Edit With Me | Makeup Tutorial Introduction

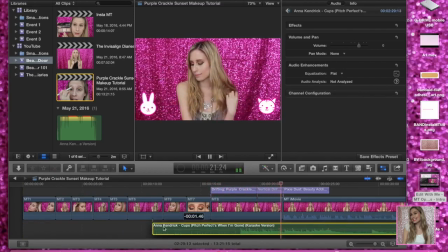So I'm just going to cut that out and then put it to where I want it to start, where it has the cups playing.
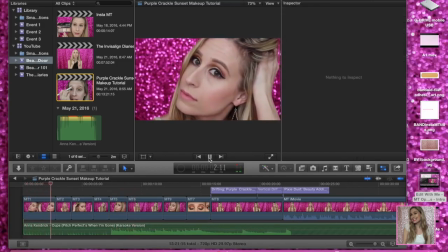And then I will go through and make sure that the clips all line up nicely with the beat of the music. So that is why I had the clips pulled in individually, because if we send it all out as one clip and put it back in, it makes it really difficult to adjust each individual clip because it's no longer an individual clip anymore.
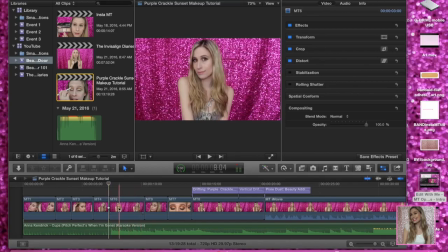And I like my clips to go to the beat of the music, so that is why I do that.
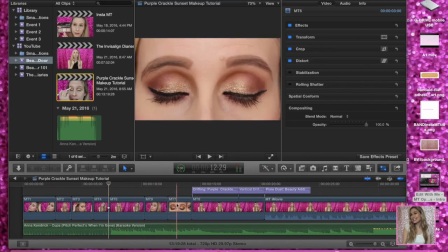So I'm just adjusting the clips here so that way they go to the beat of the music, and it's timed nicely and it's not too long of an introduction.
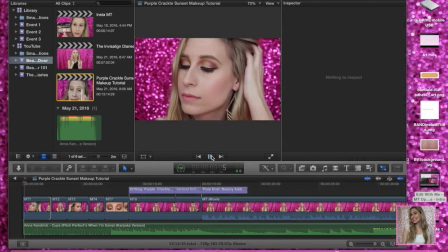Now I decided that I wanted to put my eyes opening that particular clip right before the clip of me, you know, showing off my makeup with the title going. So I thought that would be cool because you get a real good close-up of my eye makeup.
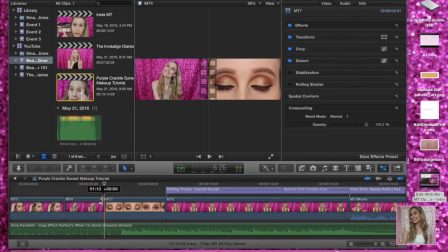I open my eyes, it's a little dramatic, and then it opens up into the video clip of the title where it's introducing the video.
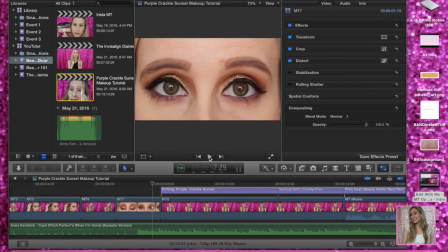So I thought that would be a really good idea, so that's why I decided to put that there. You can also put it at the beginning of the video just to make the beginning a little bit more dramatic, whatever you guys feel is best.
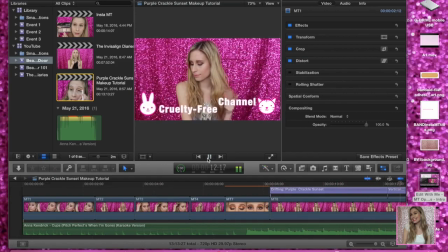Next, I'm going to adjust the music even more, so I'm going to go to the end of the clips for my introduction, and I'm going to cut off a little bit after that.
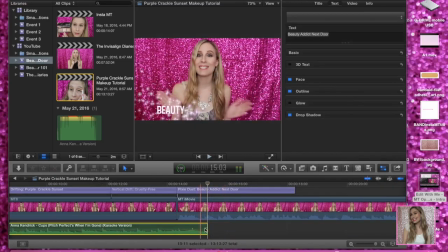So I'll go to about here, cut it off, delete that part of the clip, and then we're going to get this end of it, and then we're going to reduce the sound. So as the sound gets towards the end of the clip, it gets lower and lower.
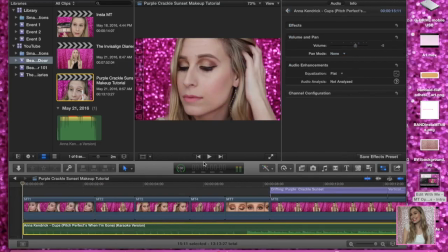Now the last thing that we're going to do is go to the beginning of the video and watch through the entire introduction.
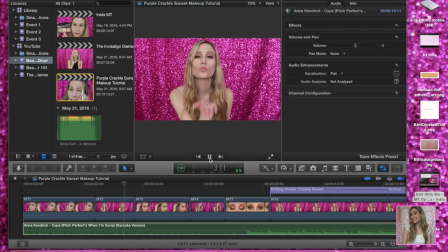Make sure that everything is lining up nicely.
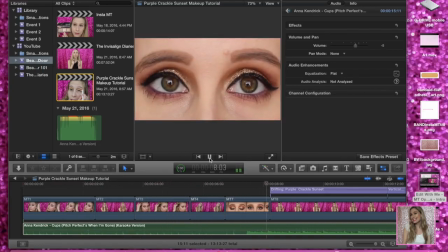If there's anything that we need to adjust, like the clip length, maybe we need to adjust the volume on the music clip,
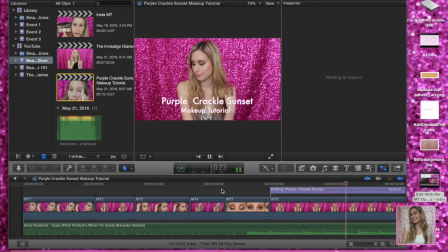make it longer, make it shorter, make the fade longer, whatever we need to do to adjust anything, even the titles. That's what we're doing right now. We're making sure that everything looks perfect.
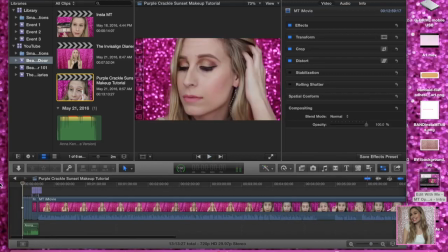What I'm going to do is show you a live version of the introduction. So that's what I'm going to show you next, and then we're done.
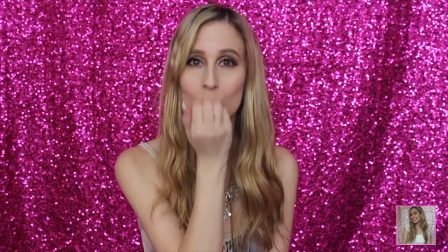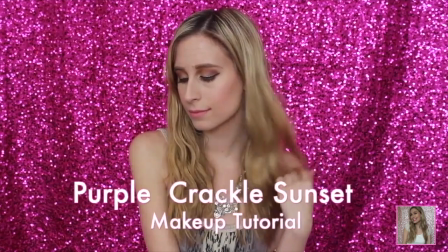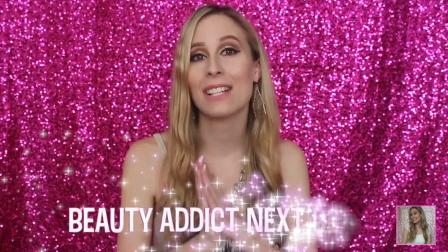Hey Beauty Addicts, it's Alex. Welcome back to my channel.
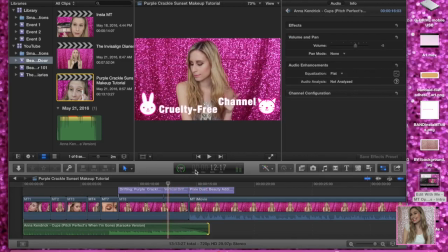So that is how I created my introduction for my Purple Crackle Sunset makeup tutorial, and I hope you guys all found this helpful.
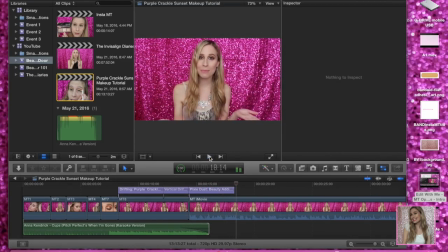If you have any questions, let me know down in the comments. Alright, that's it for this video. Thank you guys so much for watching. I really hope that you enjoyed it and found this video helpful. If you have any other requests for different types of Edit With Me videos, please let me know down in the comments what you guys would like to see. But if you haven't subscribed to my channel already, please make sure to hit the subscribe button below. Like this video if you've liked it, and I will see you all in my next video. Bye!